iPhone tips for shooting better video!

so welcome to another tech day on this channel so today we're talking about this the iPhone and yeah I know some of you guys are gonna roll your eyes another iPhone tech video but this is a question that I get asked a lot but you know at first let's do a quick search
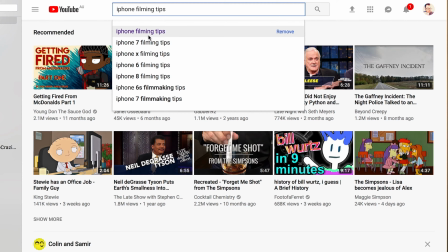to see if it's been done before nope
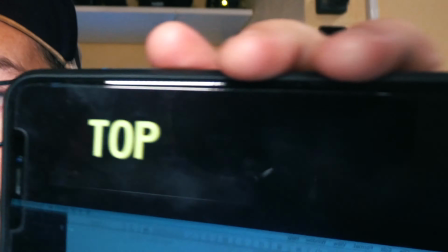yes so here are my top six tips to make better iPhone videos. Let's just roll the intro. It really should be just five tips. I mean, the first main tip, don't shoot it portrait, shoot it in landscape. It's going to look so much better when you put it on a TV or watch it in your computer or something like that.
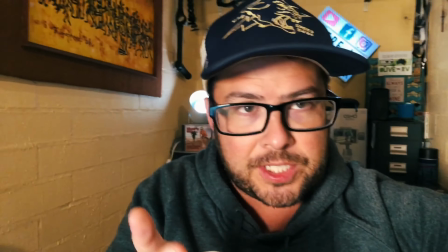It's just, you know, yeah. So the iPhone has HD and 4K quality and that's not the tip at all. I mean, the tip is I'm clearly looking at myself in my phone when I should be looking at the camera.
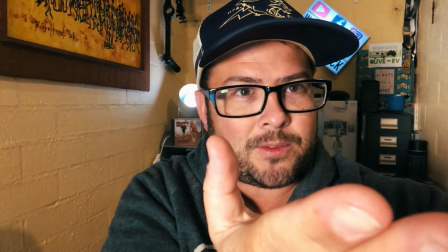Because this is a weird disconnect from the audience and your audience is there. So my tip is I put a sticker with an arrow pointing to the camera so that I'm always looking at my audience. I know that that's where my audience is. So when you want to use photos in your videos,
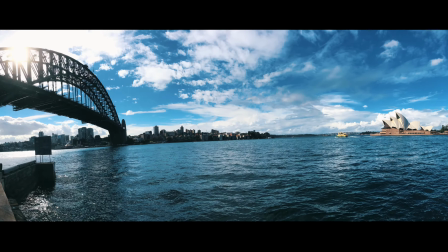one really cool tip is to take panoramic shots because then you can zoom in and you can pan and you can make the picture really come alive.
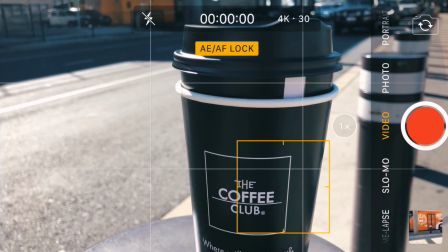So another cool tip is playing with the auto exposure and auto focus. I'm sure that a lot of you guys know that you can, you know,
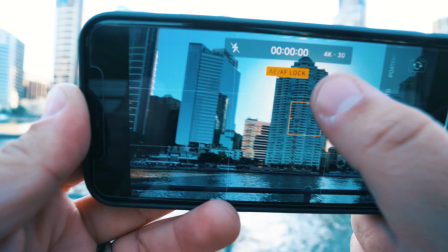you can click on whatever object is in your phone and you can hold your finger down so that you can automatically adjust the exposure.
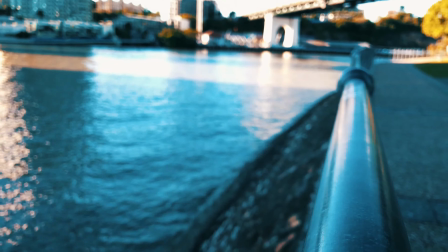Then you can also lock the focus.
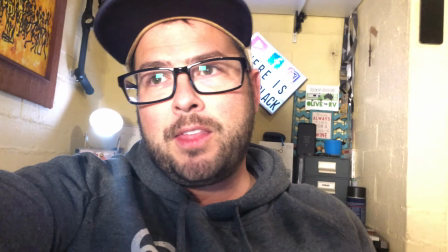If you hold down your finger on your face until it does the auto lock, then you know that you're going to be in focus and the exposure is going to be adjusted for you.
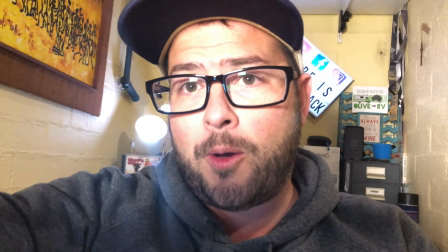So that way if you do go off and you come back, it's gonna work. It's gonna be nice. So the next step is shooting in that cinematic feel, which is like 120 frames per second at 1080 HD. But for that, I'm gonna have to take you into the city, so let's go.
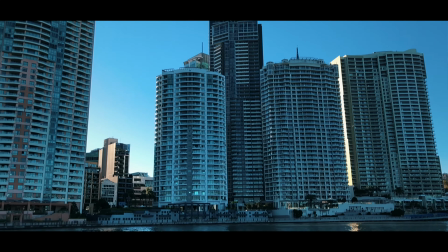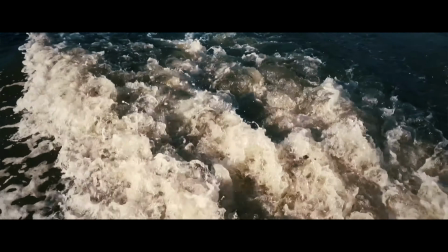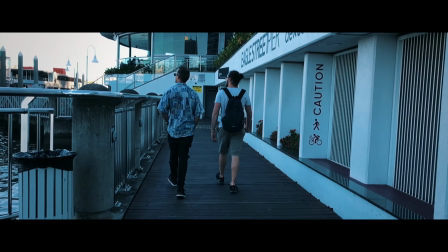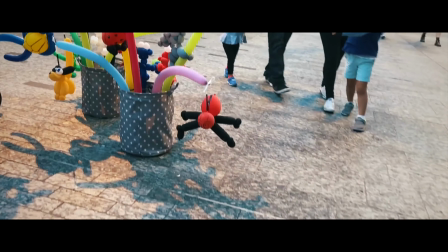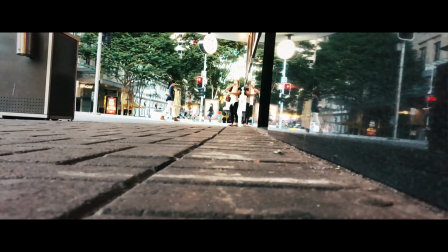This is all shot on the iPhone, slow motion HD. It works really well, especially if you're in a hurry when you're traveling.
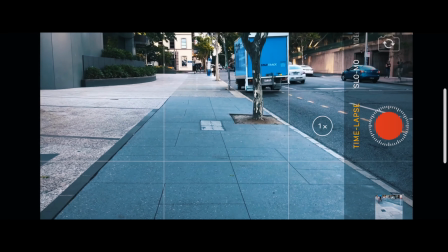But then on the flip side, it's really cool if you use a time-lapse and you walk. Try to hold it as steady as possible.
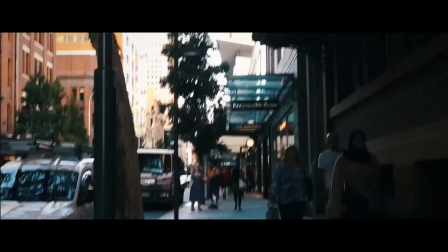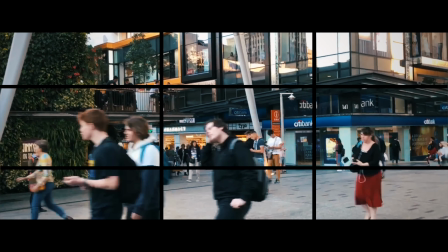And then another tip is to turn the grid on and try to keep a certain spot in the crosshairs as you're walking.
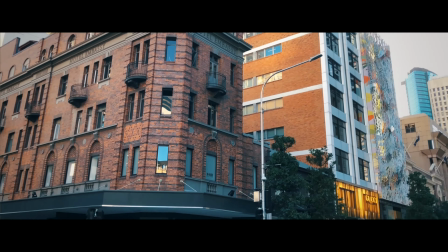I'm kind of rushing through this to show you what I mean, but you should try it because it's really cool. So there you go. I just wanted to make a quick Tuesday video. I'm sure that most of you guys watching probably know these tips anyways, but maybe one of those tips you might not have known. Next week I'll get into editing with the iPhone on iMovie. And that's all. Hope you enjoyed it, and I'll see you next time. If you have like a friend or grandma or someone that needs to shoot with these, just, yeah, if this helps out, whatever.
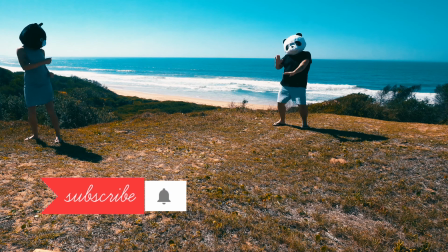So hit the subscribe button and click that little bell right next to it. And check out this video, it needs a lot more attention.